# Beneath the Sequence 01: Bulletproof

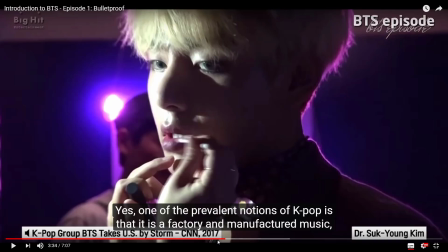[40:06]
That maybe they should, you know, give BTS a chance to listen to their music without prejudice, as Yoongi had said back in 2017 in the J14 interview. And of course, the most important part is how I handle the B-roll.
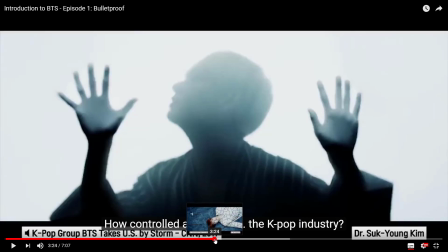[40:20]
So you do notice I use a lot of Wings era footage because it's very dark,
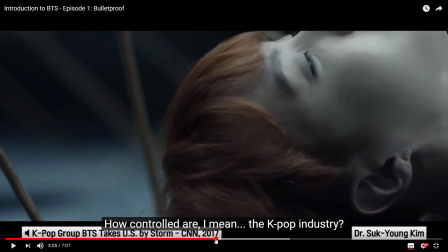[40:26]
it's very moody, it fits in with the very ominous implications of this question.
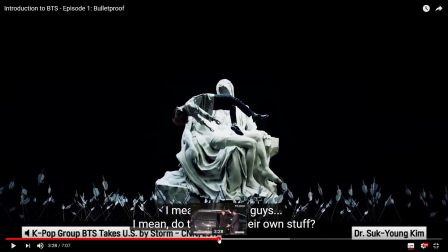[40:33]
So I think this one matched very well, especially with the idea of being hoisted up by strings.
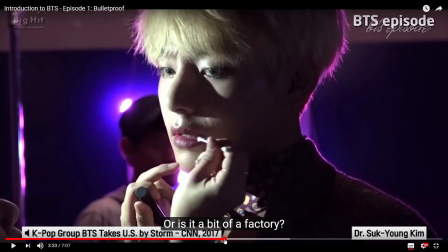[40:40]
Once again, very dark, moody colors.
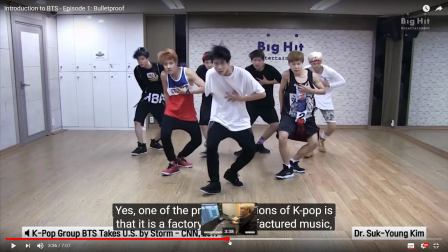[40:44]
And also there's a part where you see like very bright colors when the professor's talking about, you know, yeah, it sort of is potentially appears to be very manufactured in a way. And in this time I use these bright colors.
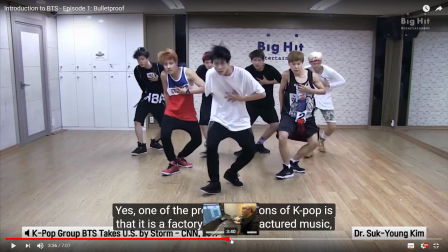[41:00]
You can see them with their very synchronized movements in a way it isn't, and I think maybe for some people it may seem very impressive. At the same time, it does kind of give a feeling of a factory because they're doing it all at once.
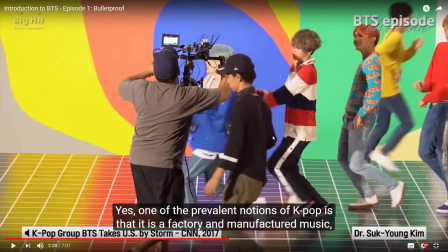[41:13]
Or here's this one brief clip from them filming DNA, and the colors are very, very bright, very oversaturated to the point that it makes you question whether or not this is like a real thing.
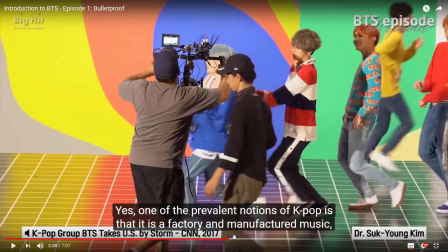[41:26]
To help match the mood of what's going on, I do have to pay attention to colors as well, and that's why you see me arrange things this way.
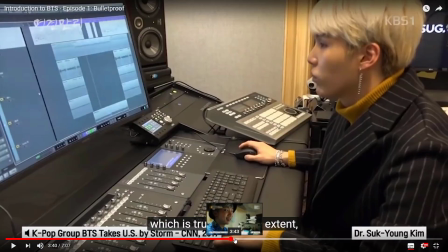[41:35]
And of course, when she does talk about how BTS have a great deal of creative control when it comes to their music,
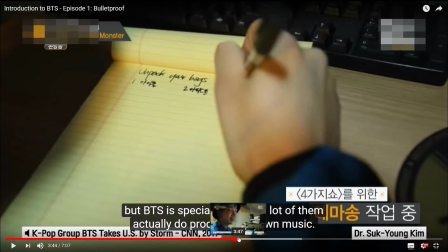[41:43]
of course you have to put footage that matches that very well.
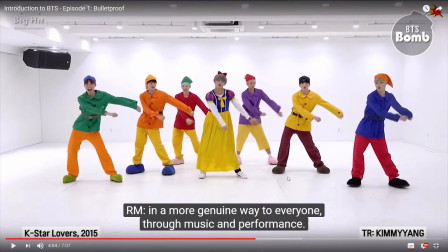[41:49]
Hopefully people can sort of understand what I was feeling when I was getting to it, but yeah, it's a bit hard to explain the real appeal that BTS possesses.
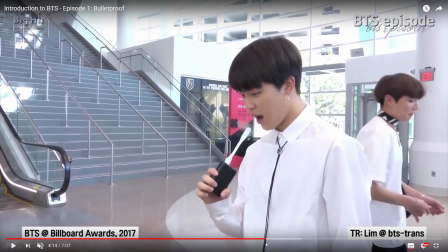[42:02]
But that's the best I can really explain it for now. Okay, so the next part here is a comedy sequence, because at this point when I was editing I realized, oh, this video is a bit too serious.
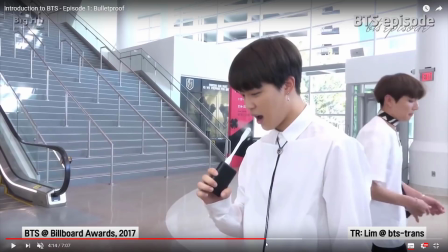[42:17]
It kind of felt like I was trying a bit too hard, so I wanted to inject some humor into this. But the hardest part about including comedy, especially if it's BTS is involved, is you have to find something that is funny out of context.
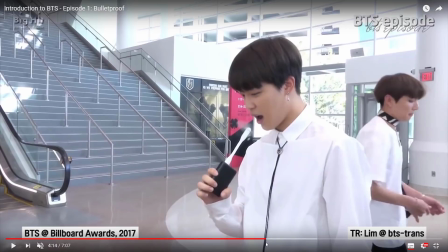[42:32]
Like, if someone just watched and saw them just do something, even if without subtitles, and just saw them doing this thing, it's funny. But yeah, there's a lot of fun jokes and things that I would love to include in the series, but I can't. And this starts the next sequence where we have, you know, lighthearted stuff.
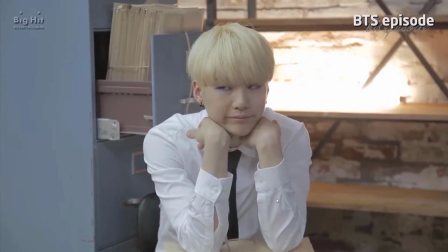[42:50]
Just them fooling around and getting along well.
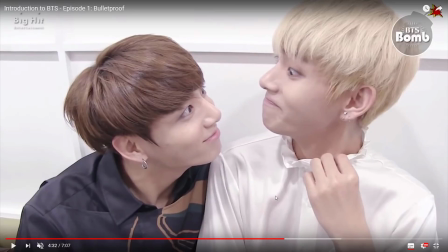[42:56]
So I chose You Never Walk Alone, so this was the song I chose, You Never Walk Alone. It's a bit of a tearjerker. In fact, although this was not my first choice, in fact I actually intended to put Young Forever in this ending,
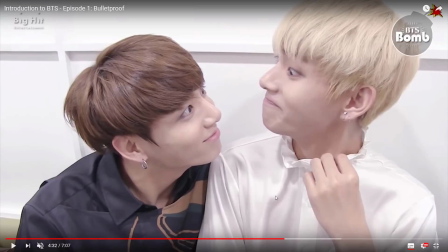[43:11]
but I think while I was editing this was the time when the last episode of Burn the Stage came out. I was watching it with my roommate and we both cried. We're gonna go to this part,
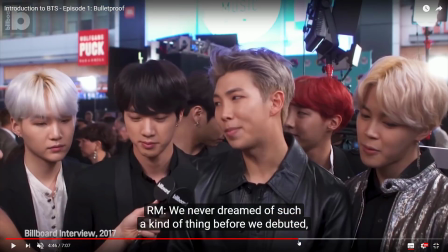[43:23]
and we go here where we get to talk about a bit of a reminder for us and the audience that BTS didn't quite start out so big as they are today,
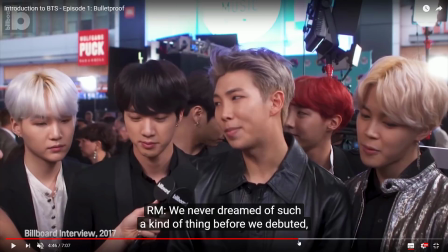[43:39]
because, you know, we see them everywhere now, but this wasn't how it always had been since, like, you know, when they came out in 2013. The world wasn't simply handed to them the day they debuted, so they had to work hard and hold on to their mission as a group
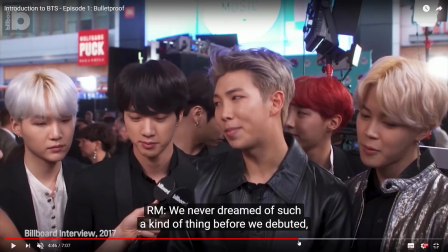[43:57]
and eventually succeed because of the support that they had amongst themselves, amongst their staff, and amongst their armies.